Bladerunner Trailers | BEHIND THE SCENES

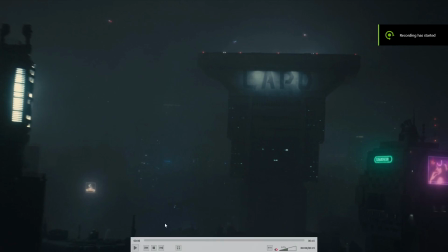This is William Asbury Carr in Alice's class, Year 1, Group A, and this is my breakdown on the trailers that I have made in Avid. So starting off with the 15-second trailer,
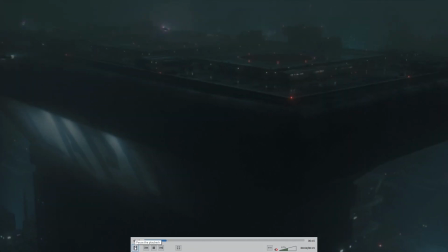we first have shots with the police department that he works at with a dialogue that is a test for his mental health. This is to show that he's being controlled, and alongside this,
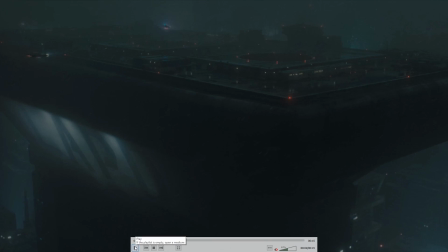the cuts that are made are used in junction with this dialogue rather than the music, again furthering that he is being controlled. During these shots of the police department, I have a shot placed in with Ryan Gosling sitting in his car that
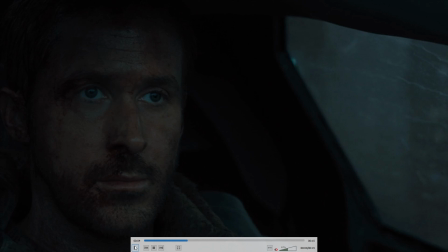flying towards the police department with a emotionless face, which furthers his emotion based on how he feels at that time. After watching many videos of Blade Runner edits and trailers based on other films,
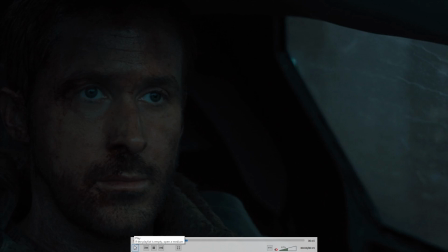I found that having dialogue underneath different scenes that is not directly correlated to the dialogue is quite useful in creating emotion within the audience and setting a scene, as it conveys more information based upon not just visuals but audio as well.
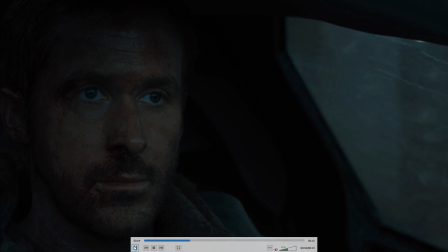The second half of the trailer shows that Ryan is walking away from the fire.
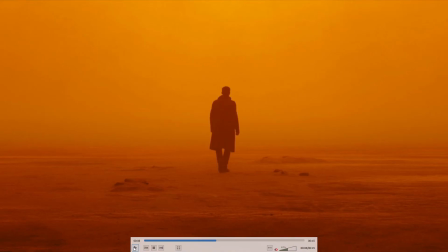This indicates that he is slowly losing control, and as this happens, the voice that he was first being interrogated by suddenly fades out, again conveying that he is losing control. In the later scene of him walking through the orange wasteland,
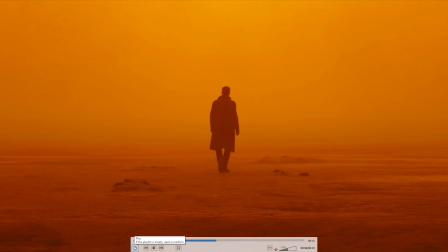I use this to show the colours of the film and how dynamic they are. This also shows that he's in a place where he should not be under the police guidelines.
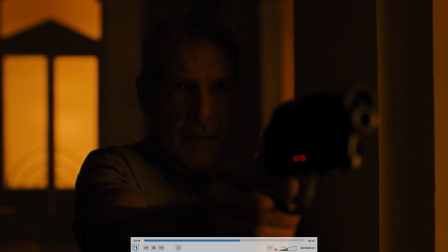Following this, he meets a character that turns out to be one of the older characters from the original Blade Runner film.
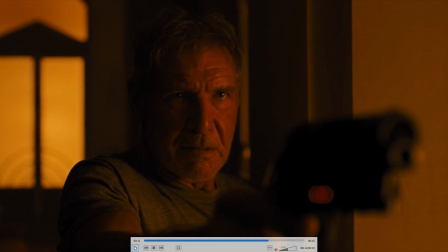A voice line then plays, also hinting this to the new audience who have not yet watched the original Blade Runner.
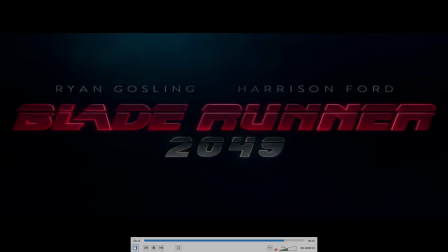This decision was made to get the audience interested in the teaser that was released,
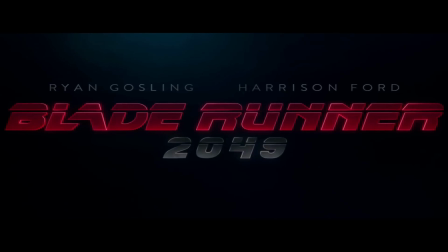so more interest would be picked up and people will be looking forward to the upcoming trailers.
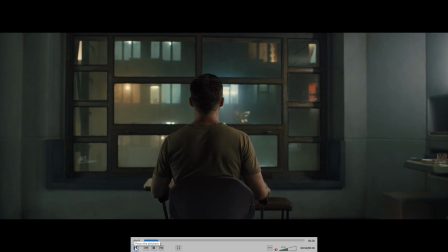For the 30-second trailer, I started off with having shots of Joy, the love interest in this film,
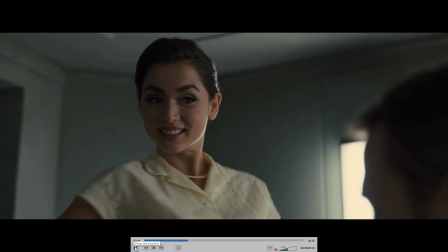which shows more actors and slowly builds a profile for the main character.
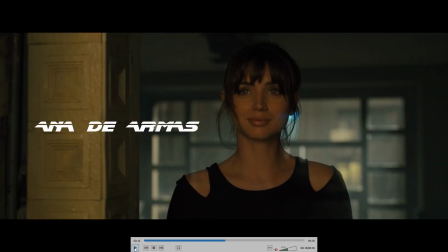I gained inspiration for the music by editing the scene where Joy brings him food originally, as I struggled to find fitting music. After editing the romance scenes that were pieced together, I decided to add a twist to the narrative of the trailer by showing her death.
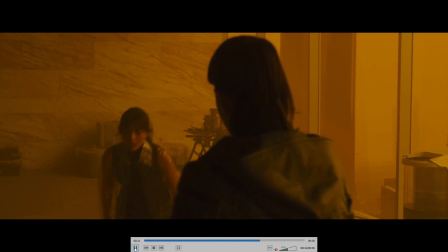This was done in conjunction with the slowing of the music into the next scene.
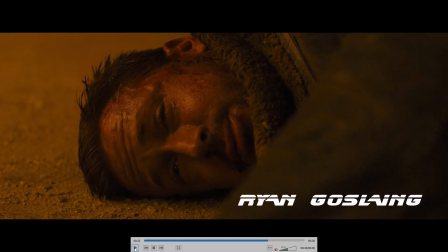This was a big choice to make as it would spoil the film to the audience members, but it also creates a feeling of insecurity in this world that the main character lives in. In the final shot, it shows his pain and leaves the trailer on a cliffhanger, making the audience want to watch more to see what is next for him as he was waiting for his death.
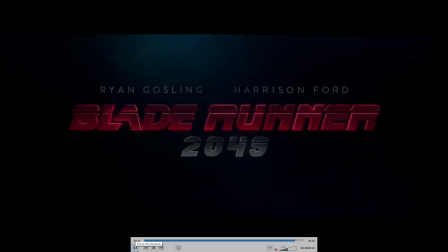The music merging was done using fades and beat counting to make it seamless,
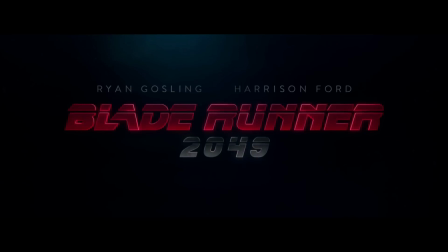and most of the cuts were done using rhythmic timing. Fade in and outs were used to make the start and the end look more smooth. I also developed some name actor cards as well as found some company title cards for a bit more depth in the trailer. Having set the tone of the main character in the second trailer, I wanted to carry on this narrative while starting a new one.
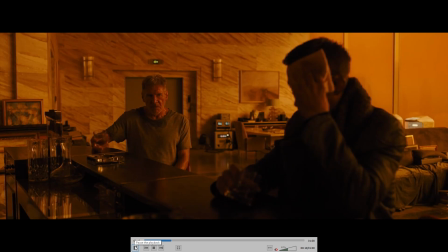The first few shots are him finding out who he is. This is encouraged by Joy and shows him carrying on his now human-like personality.
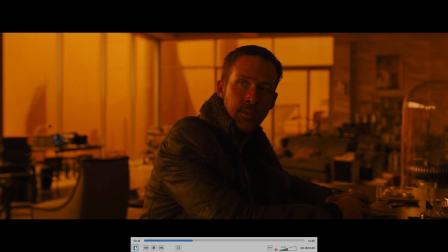After this, I started to incorporate more human-like scenes with lots of emotions from the character to build the story based on a truth he is chasing.
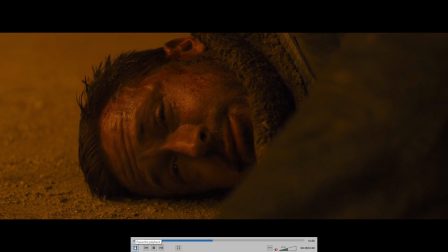This was also done by adding dialogue that shows he is now converting to a human by grieving over the dead Joy.